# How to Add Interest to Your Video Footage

So how many times you were on a shoot, arrived home, dumped the content of your card, started editing only to realize that you had about 30 takes of the same angle with little or no difference in between. As a stock video content creator this is a very easy trap to fall into,
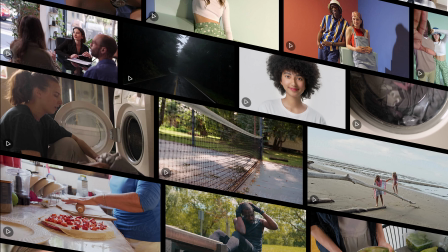since we are thinking of each clip as an individual unit and sometimes obsessed over getting that right, forgetting that there are many other ways to add interest to our shoot. Today we'll take a look at some ways to add variety to our shoots, yet keep a common story denominator in the mix that ties them all together. Hello everyone, my name is Gaby Bukataro, the community education specialist here at Stocksy. Thanks for viewing this video and I hope you'll find many valuable tips in it, so follow along. I've been a stock media content creator for almost a decade and if there's one single ingredient I wish I would have added to my shoots from the beginning that is variety. Shooting for stock puts us in a quantity mindset by default because of the sheer nature of our craft. We tend to think that the more clips we have in our portfolio, the better performance we'll have. However, when we don't carefully plan to offer useful variety in our clips, this mindset can work to our detriment, filling our library with too much noise, where clients have a hard time finding something useful or worse,
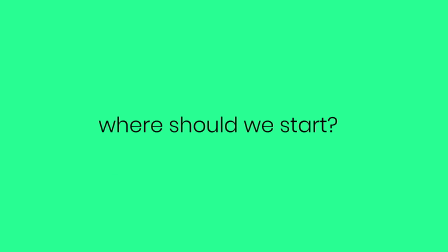they just give up and leave. So, where should we start adding variety and excitement in our shoots? Of course, the subject we film is key, there's no doubt about that, but also the way we film it. Today, we'll touch on a few aspects we should always consider while on set. Where possible, think of your shoots as independent, self-sustained stories.
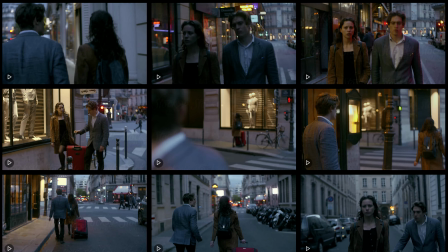Even if we shoot multiple clips, when we put them together, we should be able to tell a story. Think of a story arc that has a beginning, middle and ending. What do you start a story with?
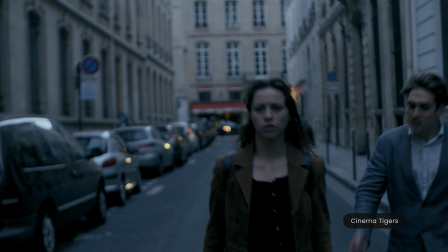Well, you start with the exposition by laying the foundation so you can film establishing shots of your surroundings and the settings.
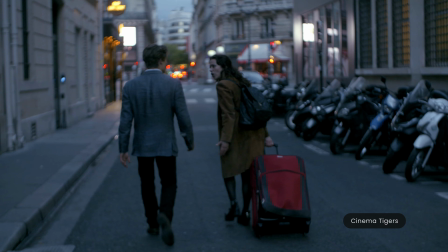These can be done using wide angles or aerial shots from a drone.
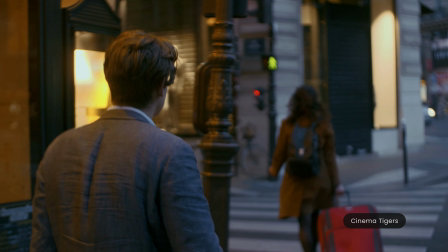Pay attention to people and places in the frame you might not be able to get model or property releases.
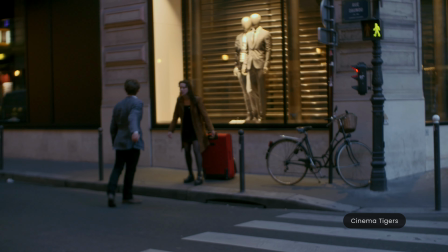Next, you transition to the action where you cover the actual subject matter.
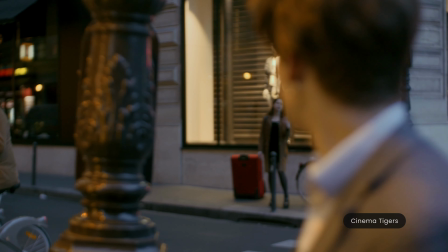This is where you move in closer, try multiple angles and approaches and leave no stones unturned.
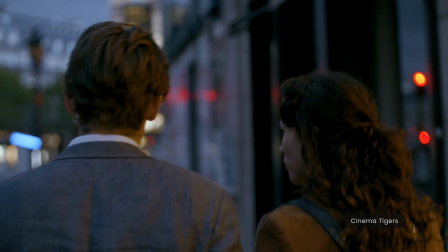Make sure you have good scene coverage, multiple takes, close-ups, portraits, action shots and some climactic shots that will be the highlight of your shoot.
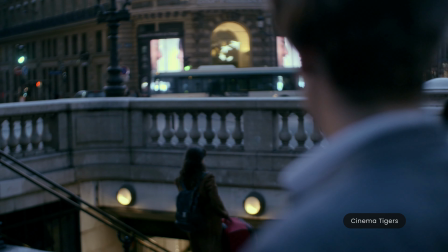And finally, you end with some sort of a resolution that wraps your shoot in a creative way.
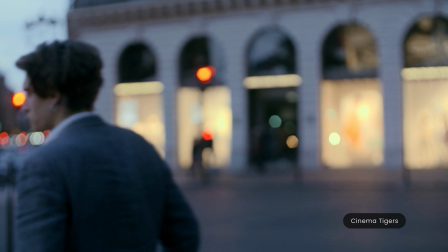This can be thought of as a solution to the start of your story, a change that brought the viewer through the whole story up to this ending point. And naturally, there are those types of shoots where it's difficult finding a story.
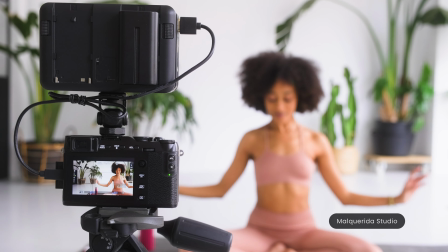In those cases try planning each clip as a meaningful happening worth keeping, unique from the others and standing on its own. To help you add variety and interest to the way you approach filming here are some useful tips to look at once you're on set. The 30 degree rule. This simple rule provides guidance to the cinematographer for moving the camera at least 30 degrees
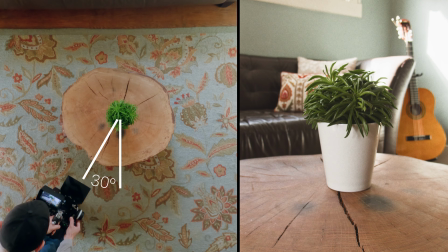for each new clip relative to the subject to avoid jump cuts when editing. This inherently will add variety to subsequent shots of the same subject by the angle difference.
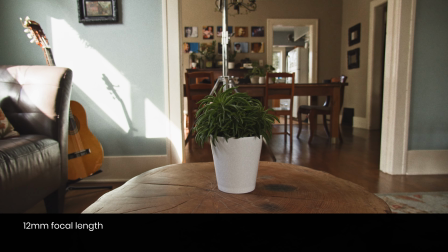Focal length difference The 30 degree rule is often combined with changing the lens focal length at least 20mm for each axis move. This can become cumbersome of course by changing lenses every time you move,
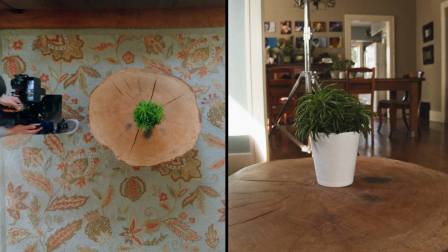so the easiest way to do this is by taking a step closer or away from the subject for each 30 degree move.
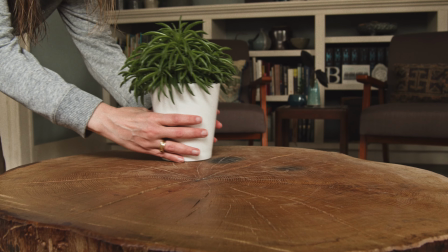Alternatively, you can for instance cover the scene with a 35mm lens,
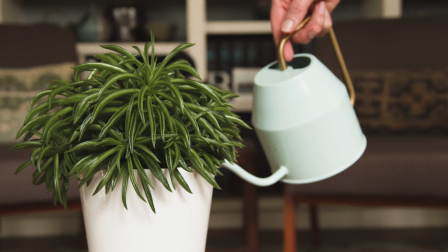then switch to a 55mm prime or similar for a more intimate approach like close-ups or extreme close-ups.
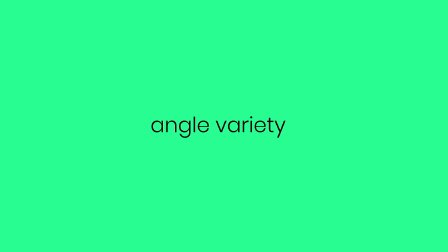Angle variety.
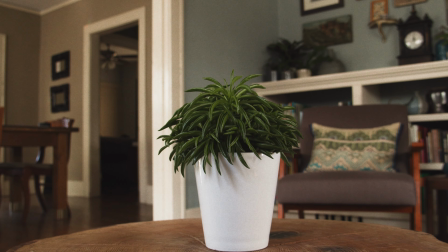Think of these as vertical angles starting with the eye level as your base, then follow that with a low or high angle,
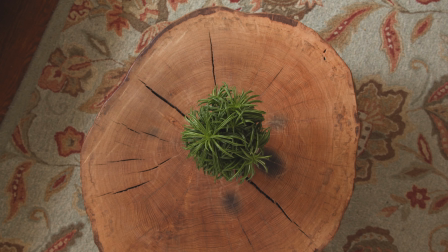extreme low or extreme high, birds or worms eyes views, Dutch tilts or POVs. These can be easy ways to add a different perspective to each clip and set it apart from the rest. Shot size. Here we're talking about distance from the subject.